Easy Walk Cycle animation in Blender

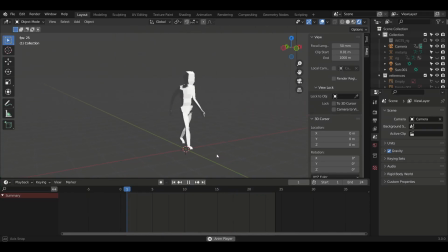0s
I've never animated a good work cycle, and that's been haunting me this whole time, and I know I'm not alone. So today, I decided to put an end to that and face my fears, and so are you. Today, we're going to make the perfect work cycle.
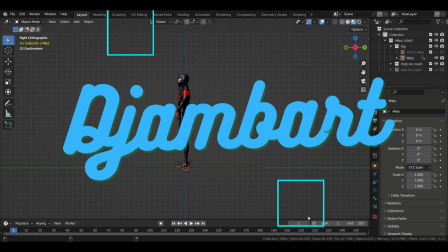15s
For this work cycle, we're going to use my smartest rig, which I'm very happy to have.
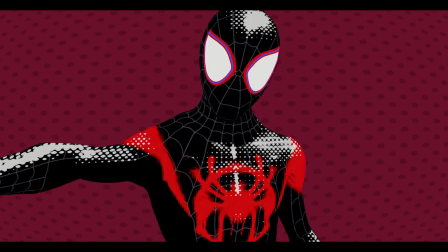22s
Okay, Miles, you can back off now. Miles, you're way too close. Miles!
Comes great responsibility.
I love this rig, it's just so good.
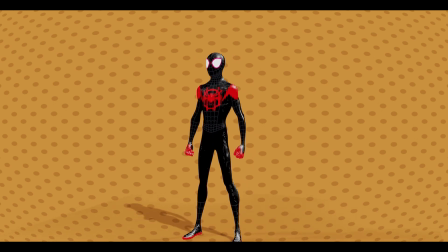34s
The controls, the look, it's really nice. It was made by Animseps, who was kind enough to make it available for free on his Gumroad.
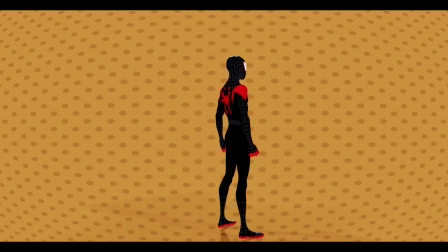43s
Link down in the description.
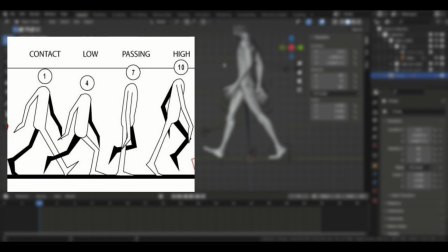47s
A wall cycle can be broken down into four major poses: the contact, the low, the passing, and the high. Once you've created these poses, all you need to do is to copy them, flip them, and place the copies after the originals on the timeline.
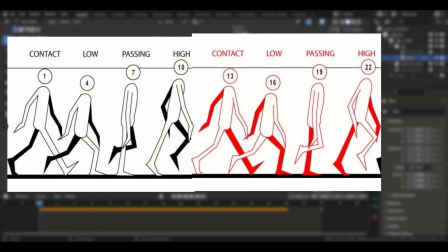60s
And just like that, you've got a work cycle. That's exactly what we're going to do in Blender. You can add a reference image on your viewport if you want, or you can open it on your browser or somewhere else to help you visualize the poses.
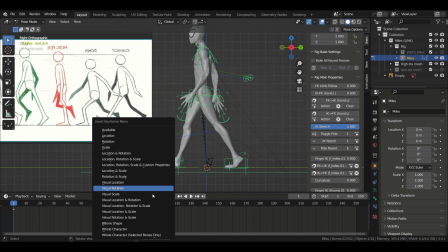77s
The process is simple. First, we're going to create the contact pose, and then we're going to copy it and paste it flip.
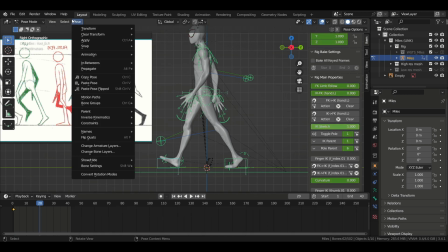84s
And now we have the extreme poses. Don't worry about the timing now, we can fix it later.
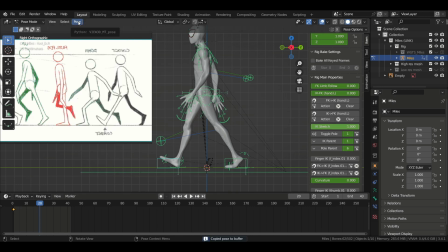91s
And once we've done that, we are going to duplicate the first contact pose and place it at the end so that we can have the cycle. So now that we have our two contact poses, all that is left to do is to add the poses in between,
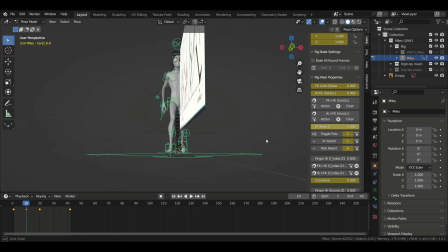109s
meaning the low, the passing, and the high pose. And finally, we're going to copy them and flip them as well.
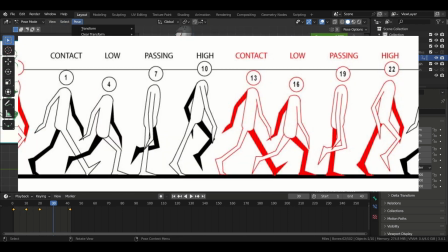117s
So you need to think about these contact poses as your extremes, meaning each time you get to a contact pose, the moving leg changes. And that's what actually makes your cycle. So now I'm just looking at my reference and creating the other poses, following the same order on my reference image, not worrying too much about the timing for now.
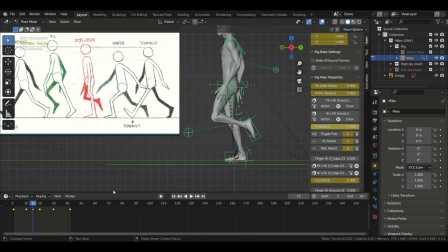140s
Also, don't forget to change your viewing angle so you make sure your poses looks good on every angle.
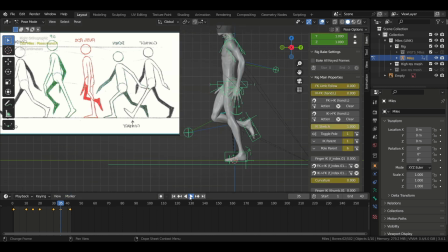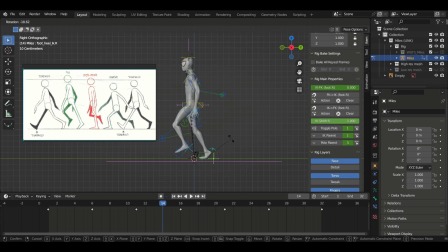After you've got all your poses, you can now start polishing them to make the animation even more natural by adding some details like the position of the hips during the up poses, the tilt of the shoulders,
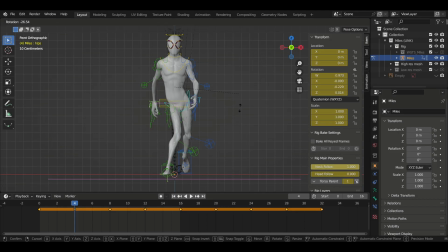181s
etc. You can also start working on the timing by bringing some keyframes closer according to the style of walking you want. For example, I made the up poses and down poses less shorter to make them less noticeable.